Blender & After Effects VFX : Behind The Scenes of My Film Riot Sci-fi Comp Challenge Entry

Welcome to Digital Refill. My name is Damian and we're going to take a behind the scenes look at how I created the video for Film Riot's Sci-Fi Composite Challenge. So Ryan over at Film Riot posted a challenge that we had to take a shot or an image and composite a sci-fi vehicle into it.
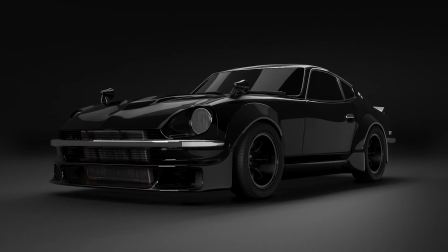16s
So recently I 3D modeled a car specifically that's on 240Z and I figured you know what this would be perfect for the challenge because I could turn it into a sci-fi vehicle and after brainstorming for a while I decided hey I'll have this car in a garage And then I'll run in, get in the car, thrusters will turn on, car will start hovering, and then the garage door opens, and then goes away. Flies into space. Something. So it was really important for me to take measurements of the garage.
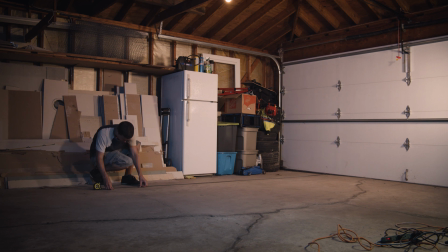44s
This allowed me to put markers on the floor, so when I ran in, I knew exactly where I'm supposed to go to to make it look like I'm opening the door and then getting into the car.
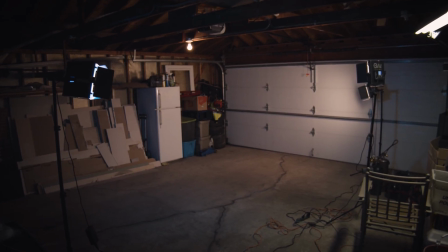54s
So I used three LED panels to light the entire shot. two of them off to the right side at a warmer color temperature,
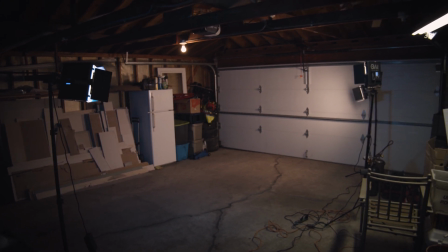60s
and then one LED panel on the left side with a blue color gel on it.
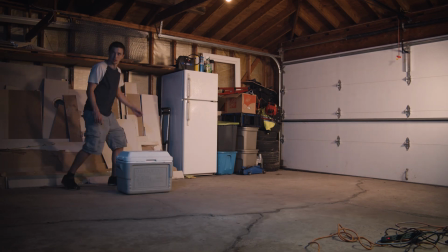65s
Now for the footage, I made sure to get a clean plate, the action, and then the garage door opening. Now it was time to go into post-production and start doing the visual effects.
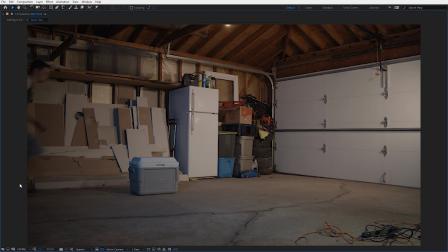76s
In After Effects, I took those three shots and basically made one single sequence that I could use for the timing of the entire animation of the car.
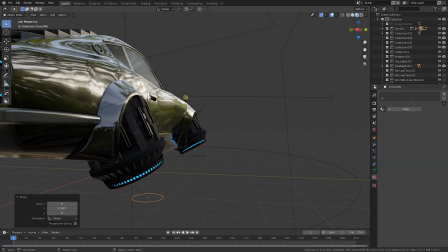85s
I took the 3D model of the car I had and started making modifications to it to turn it into a sci-fi futuristic hover car.
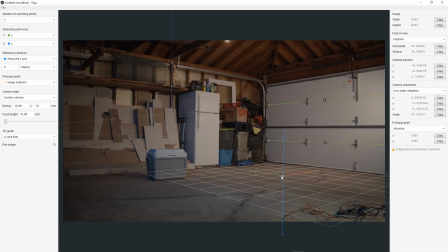92s
Since this was a locked off shot, I decided to use F-Spy to basically recreate a virtual camera that mimics our real world camera. Once I used F-Spy to create that virtual camera, I imported it into Blender.
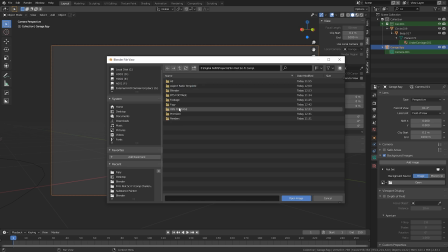103s
Now going into the camera settings, I replaced that background image and imported the image sequence that I created from After Effects. Now I had the image sequence loaded in, I could use it to time the animation of the car.
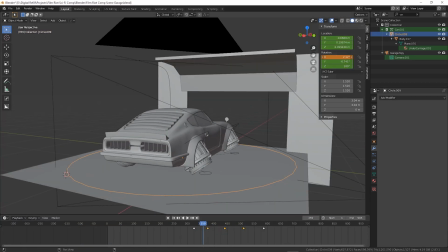119s
Now it was time to animate the car.
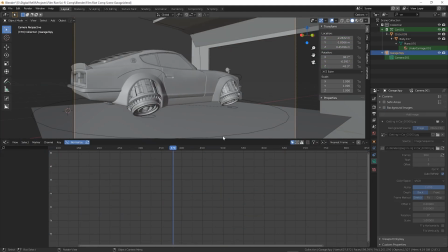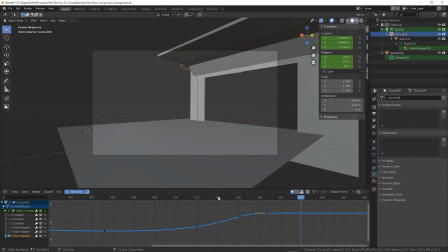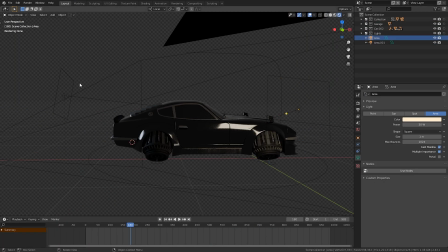134s
Once I was happy with the animation, I started lighting the scene. I tried to replicate the LED panels that I used in the actual shot. Once I animated and left the scene, I noticed that the car's material was a little too perfect, so I took it into Substance Painter and gave it some imperfections to give it a little more character,
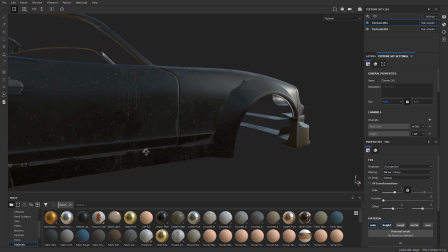151s
make it look like this car was actually used up quite a bit.
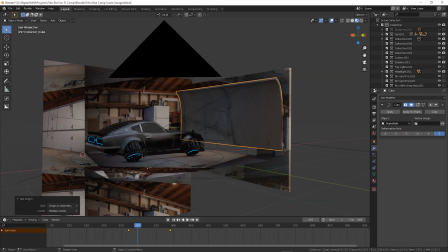155s
I made a rough 3d model of the garage and took a single shot from our image sequence and projected that onto the geometry.
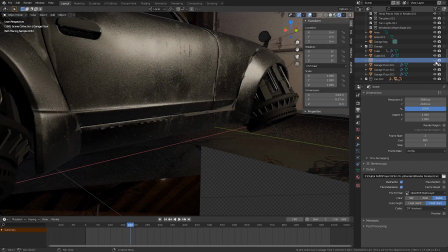162s
Projecting this texture onto the geometry actually helps us with integrating the 3d object into our live-action shot.
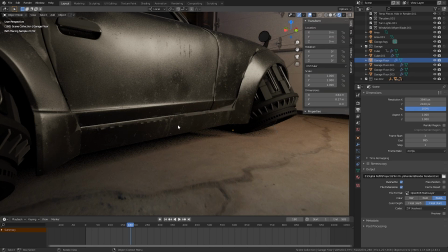170s
As you can see from this shot the light is actually bouncing off our texture and hitting our 3d object. This helps with making it seem like it's part of the shot. Then it was just making sure I have my render settings correct.
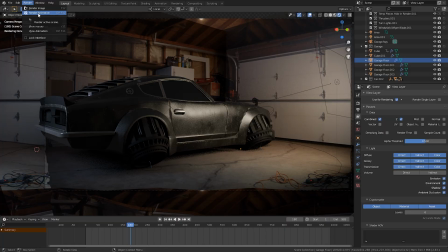184s
This included getting all my render passes and enabling CryptoNet. This helps a lot when I'm compositing back in After Effects.
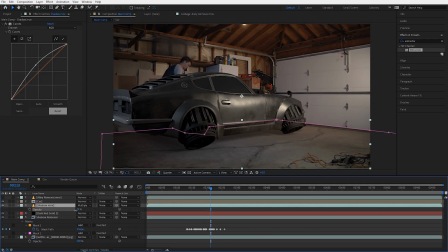190s
In After Effects, it was time to composite everything together.
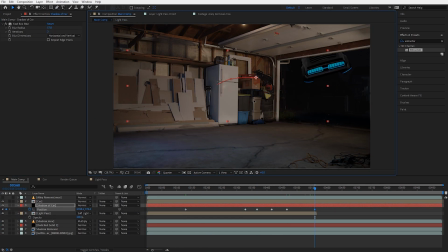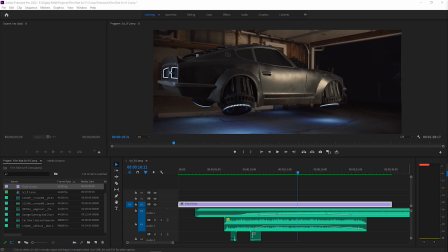201s
Once my shot was completed, it was time to open up Premiere and start layering in some sound effects.
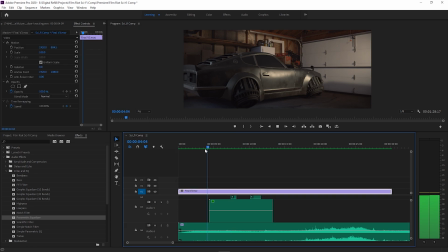205s
For sound effects, I used a mix of free sound effects I found online and also some Foley that I created. Finally, the shot was complete.
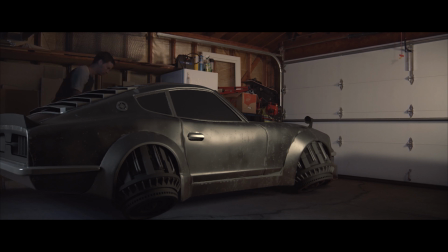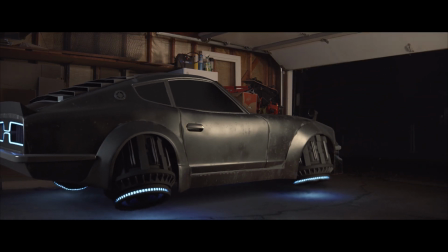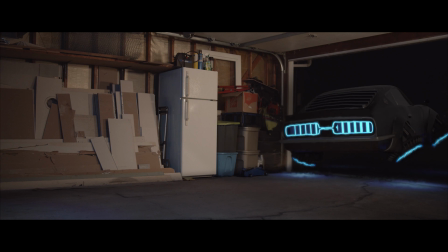Thank you for watching this behind the scenes video and thank you to Ryan over at FilmRite for creating this challenge. It was a great and fun learning experience and I'll see you guys in the next video.